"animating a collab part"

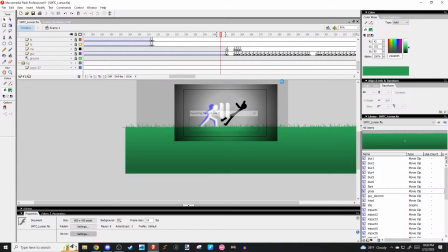28:38 Sorry about that.
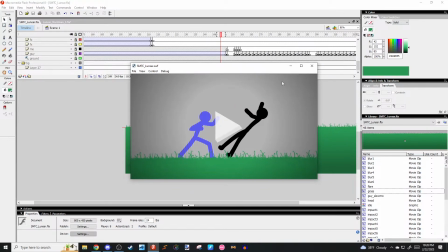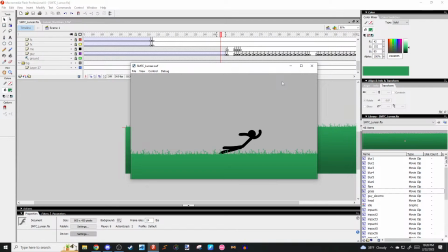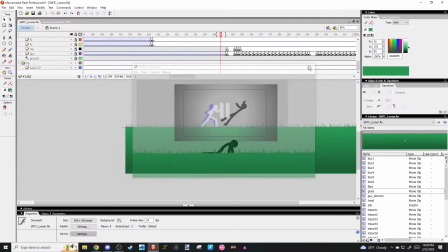28:58 Okay,
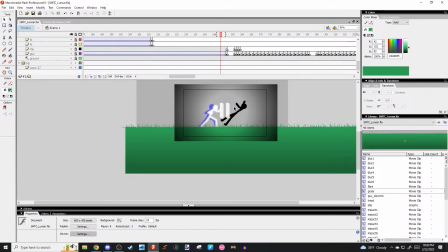what should I do?
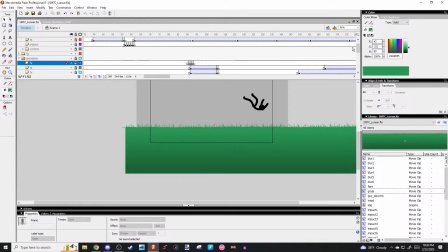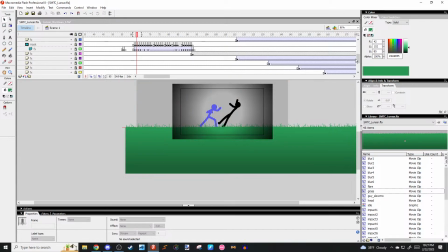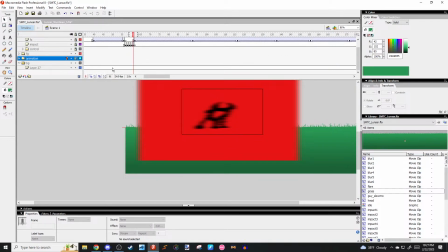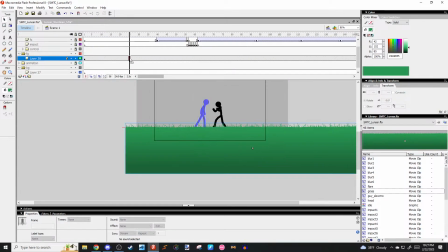29:30 Okay, I guess I'll just continue with this. I don't know if I want this to be yellower or something. I don't know. I'll leave it for now. And if I want it to be yellower because of like sun and like all the different filters I'm going to be adding, then I'll make it different.
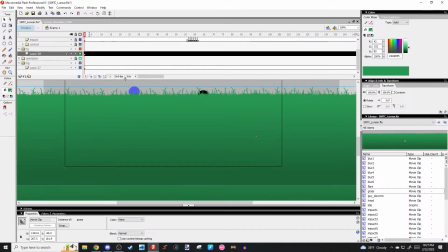29:44 Okay, so when you wanna add grass to the background, you don't want it to just be the same thing.
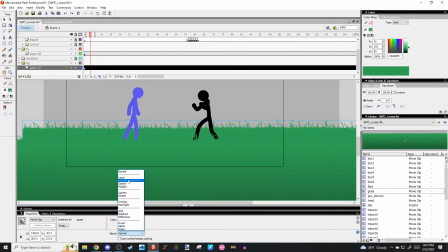29:52 You want it to be slightly darker because there's less focus to that. So what you can do is you can add a tint black. You can set it to like 10%, let's say.
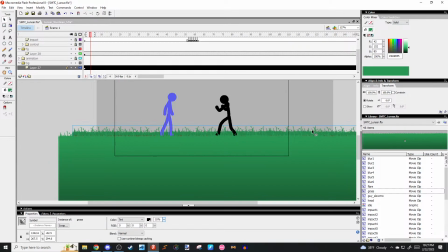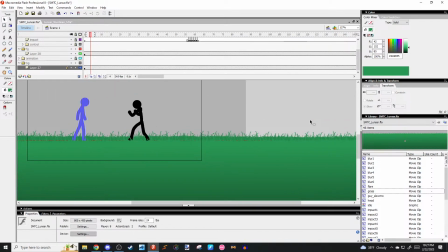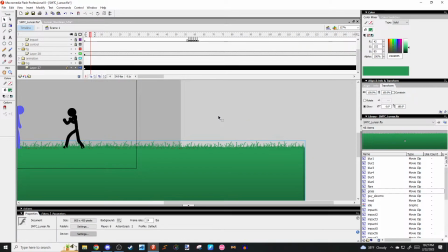30:14 Just like that. To add some depth to your background.
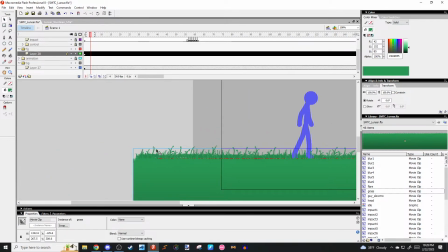30:20 Chat, this is what it's all about. It's all about depth. It's all about perspective. You already know.
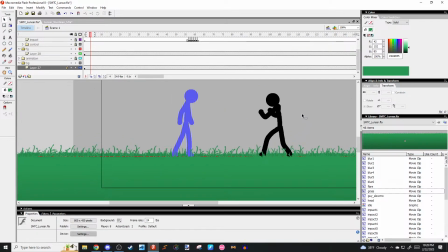30:26 See, look at that. Look, now they look like they're in a 3D environment.
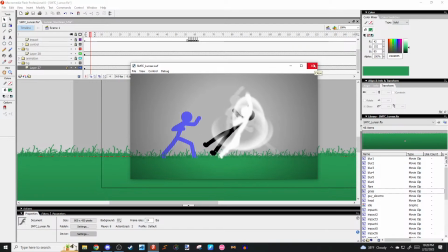30:33 Except it just looks like the same plant, just over and over. But it's fine, it's fine.
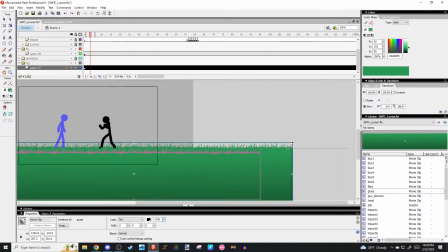30:39 It is okay. Because I could probably just go like that. No, that makes it look worse. Oh well. I'm glad you're learning.
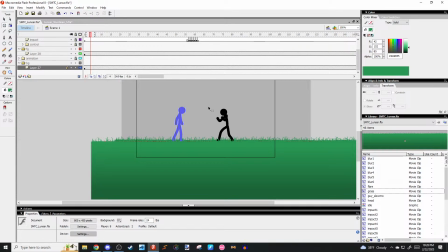30:51 Add a tree. True. I'll probably add some background elements. Dude gives better art classes than my teacher.
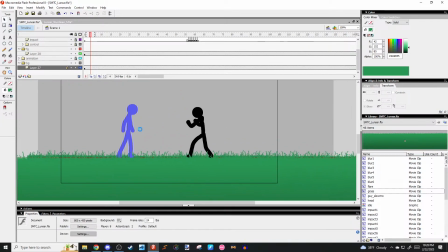31:01 Listen, I ain't no teacher, but I do stick figure animation, so it's whatever.
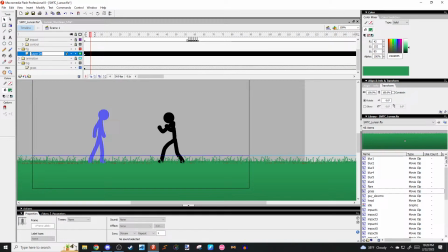31:10 I'm just gonna call these layers grass and grass. That should be good.
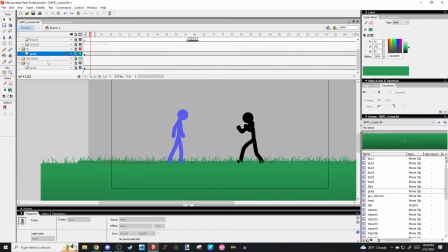31:18 And now time for the easier part. The part that you can literally just do with the mouse.
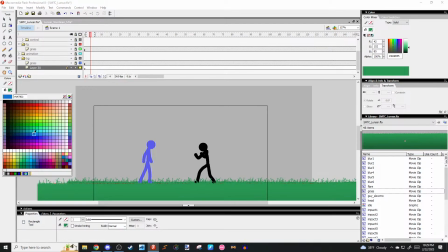31:23 Like, you don't even need a tablet. It's the sky gradient. Sir, how do I make explosions? Is Robbie asking you again? Don't ask. Wait, no, don't ask me how to make explosions. Stop it. Okay, I do not want to hear it from you, Mr. Man.
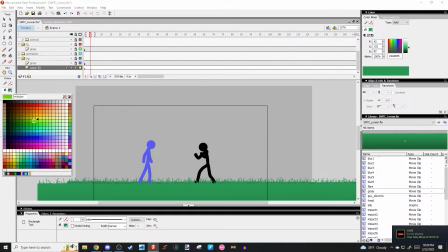31:40 Yeah, that's right. Hop on your only move is hustle. I know damn well you're not doing anything right now. Okay.
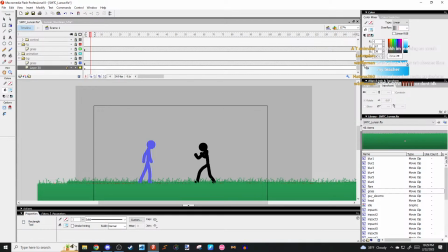31:50 Anyways, guys, let's work on the sky. So the sky you can just easily do with like anything. Like, it's like an easy gradient type thing. Like, you just have to like make it make sense pretty much, if that's the easiest way to do it.
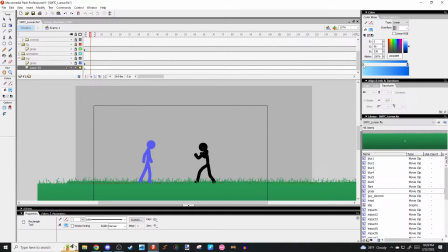32:06 So I'd recommend going with just like a regular, like lightish, not too saturated blue. I'd say go for like a darker blue like this, and then at one tip you can have it be really bright, like a white or something like that.
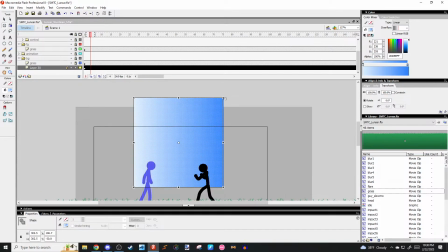32:23 And then boom, you have your sky.
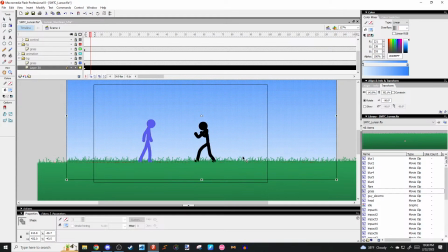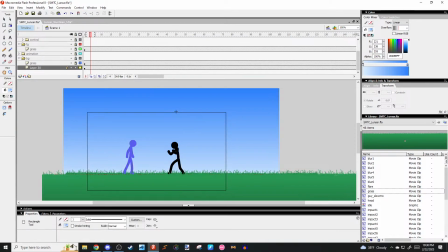32:34 Although, I think I'm gonna make this yellower. I'll see what it looks like with filters and stuff like that, and if not, I'll just adjust how I want it to be.
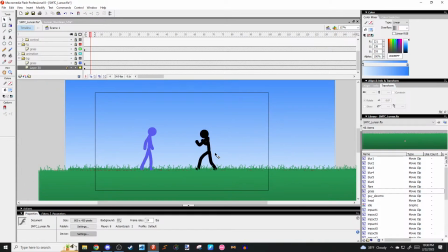32:42 But this is pretty much just a basic looking background, right?